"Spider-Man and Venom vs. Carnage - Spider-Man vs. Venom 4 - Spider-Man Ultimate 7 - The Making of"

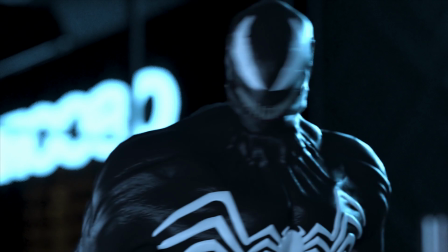This time around, I gave Venom a skin-like texture and shader that allows his symbiote to reflect and shine in a more organic way.
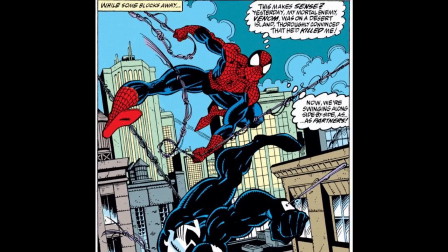Spider-Man and Venom had to work together often in the comics, and this tenuous alliance usually ended up with some hilarious banter between the two.
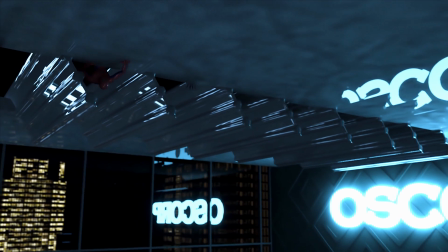In Spider-Man Ultimate 7, I recreated that banter and gave Spider-Man and Venom a chance to interact and work together before facing Carnage.
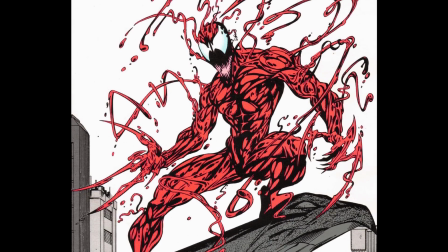With Carnage, his visual design is very similar to his inner character, which is complete insanity and chaos.
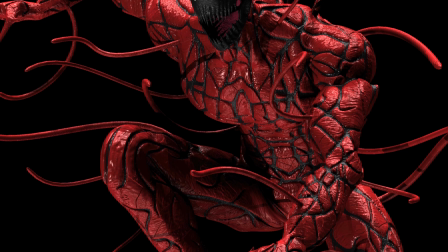Using the split polygon tool, I carved out every black indentation you see, and I even added a spider symbol on him.
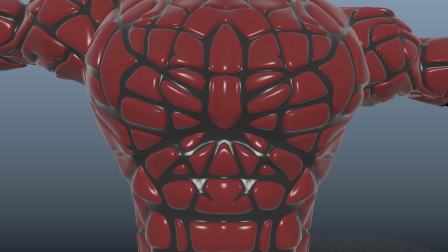It is very subtle, but you can see it on the main body.
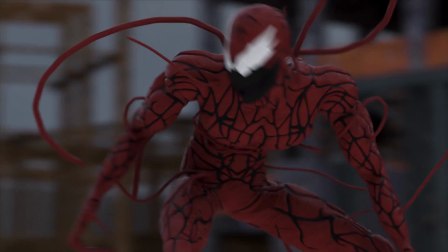Since both Spider-Man and Carnage were going to be on screen at the same time, I had to pick a specific red for each character that would look different enough from the other.
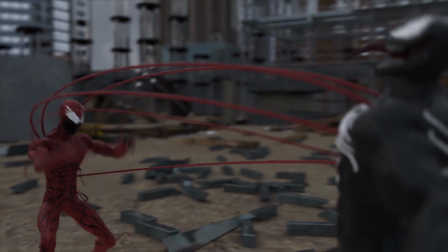Carnage always has his tentacles moving around. He furthermore uses them as weapons to launch Venom, launch objects, or even launch Spider-Man.
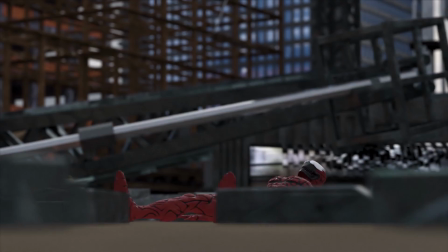They are also used to cling off the crane here, and they raise Carnage off the ground multiple times throughout the fight.
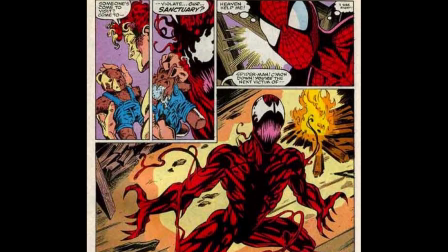After reading several of Carnage's classic appearances in the comics, I was able to adapt his character for the animation.
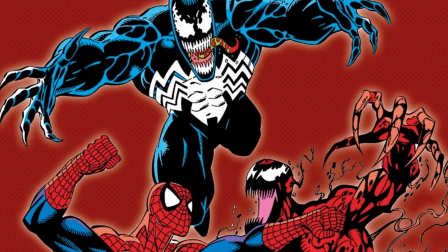The most important aspect to get right is differentiating Carnage from Venom,
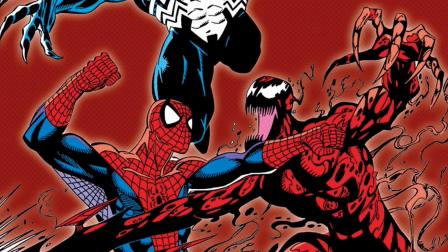not only in their philosophical and moral outlooks, but also in the way they carry themselves.
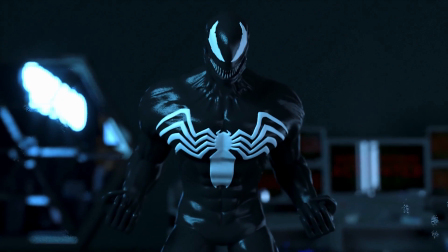Venom, for example, is usually upright, wearing his pride in everything he does, while Carnage is usually hunched over somewhat, moving erratically.
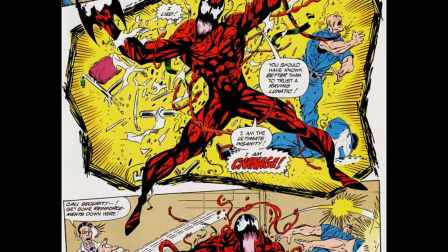Carnage is also very sadistic and loves to torture his victims.
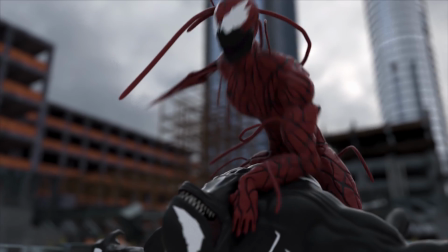Carnage stabs Venom multiple times throughout the animation, and manages to stab Spider-Man with one of his projectiles as well.
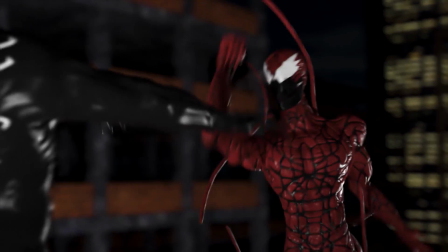He even dislocates Venom's elbow here.
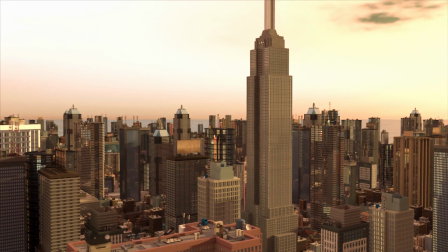Spider-Man Ultimate has seen many different environments, and Ultimate 7 is no exception.
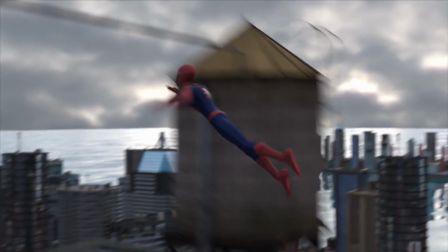The city took ages to construct. There are individual rooftops, buildings, cars, trash cans,
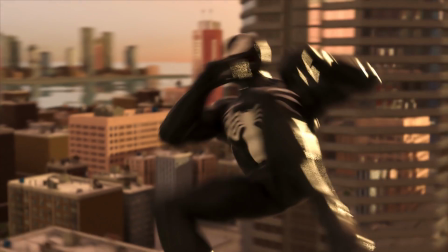mailboxes, street lights, traffic lights, windows, and several buildings from New York City.
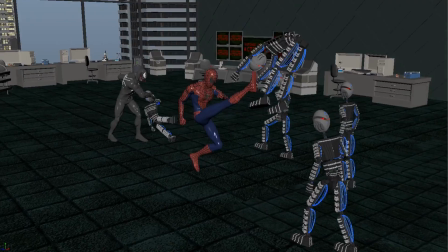The ocean is also visible. Oscorp is filled with details and Easter eggs.
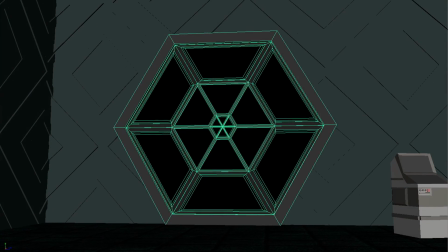You will see Marcus's sword from Soul Hunters. There's also the door from Metroid Prime, which is one of my favorite video games, and several others if you look closely.
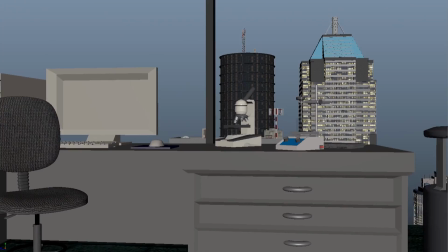The background office supplies and laboratory supplies were created by my brother, who is now learning Maya and 3D animation.
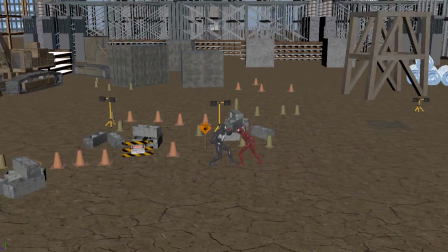The construction site was of course seen in Spider-Man Ultimate 6,
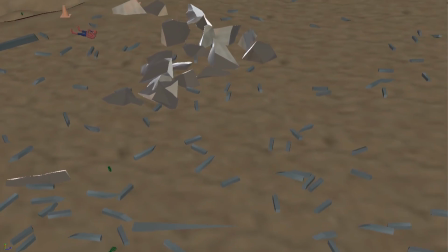but as you can see during the day when Venom and Spider-Man confront Carnage, it has changed.
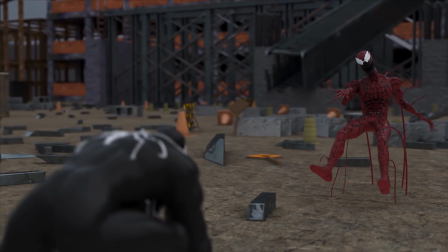While Spider-Man and Venom were collecting the device, Carnage was testing his abilities on the environment around him,
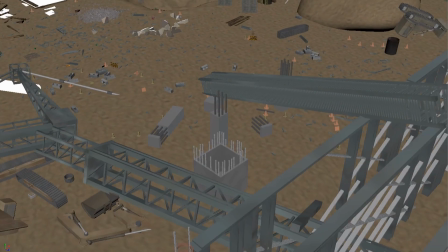which is why most everything you see is destroyed or knocked down. Even the gigantic cranes are toppled over.
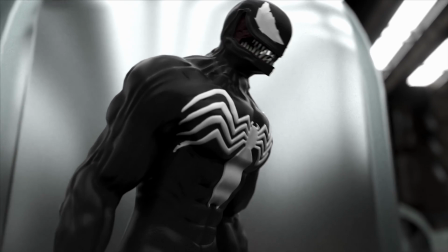The warehouse received several texture upgrades and a new lighting scheme, which made for a perfect background to Venom and Spider-Man's conversation.
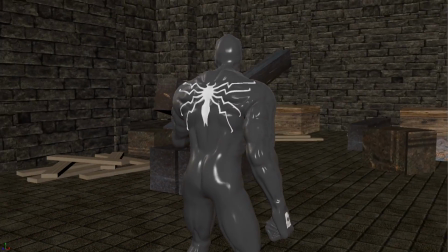The bell tower also looks different with the sun pouring in, giving it a more tranquil atmosphere than it had in Spider-Man Ultimate 4.
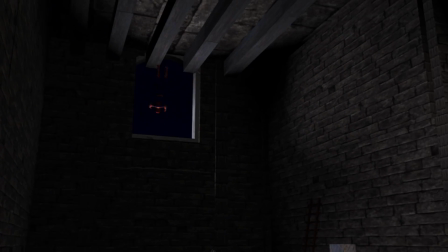The bell tower was also the first environment I ever built in CGI.
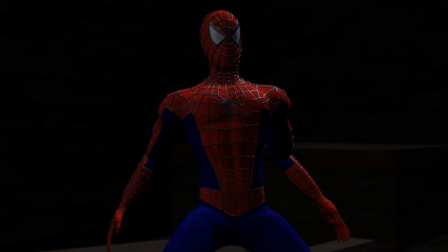Not only was it nostalgic to revisit for the characters, but also for me when I opened the project file.
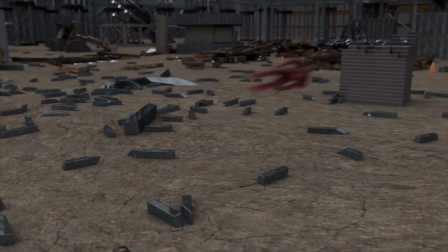With characters such as these duking it out, there's bound to be some collateral damage.
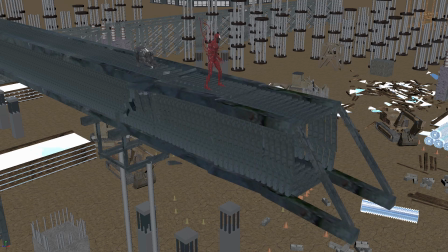For all the destruction, I used a simulation system within Maya known as Bullet. By manipulating properties within the physics system such as gravity, density, mass, etc., you can achieve the desired destruction.
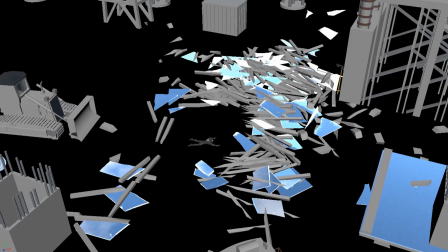In many cases, it took a lot of trial and error to get the collisions right.
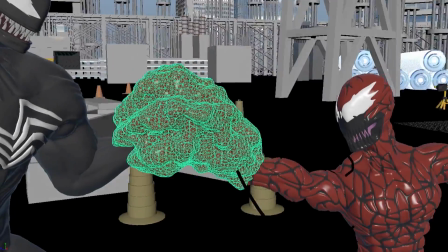When Carnage envelops Venom's hand, it took a combination of Maya's end cloth and end particles to pull it off.
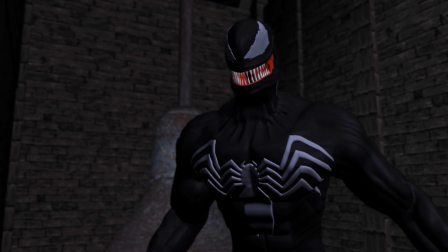Damn it, Parker! Do it!
My brother has been voicing Venom since Spider-Man Ultimate 4.
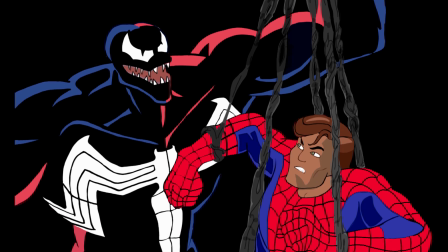The inspiration for his voice came from the 90s animated series of the Symbiote Saga.
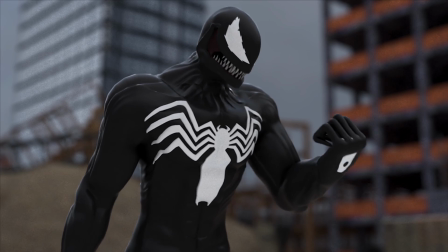I wanted a voice that would sound as if Eddie Brock and the symbiote were both talking at the same time.
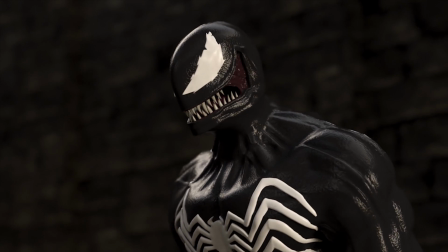How nostalgic. This is where we first punched you. If we're careful, we can be in and out of here without tripping any
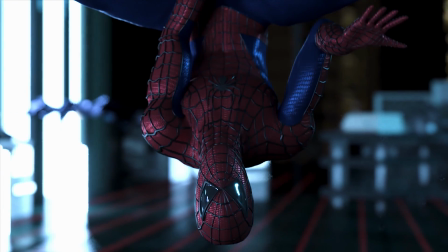alarms.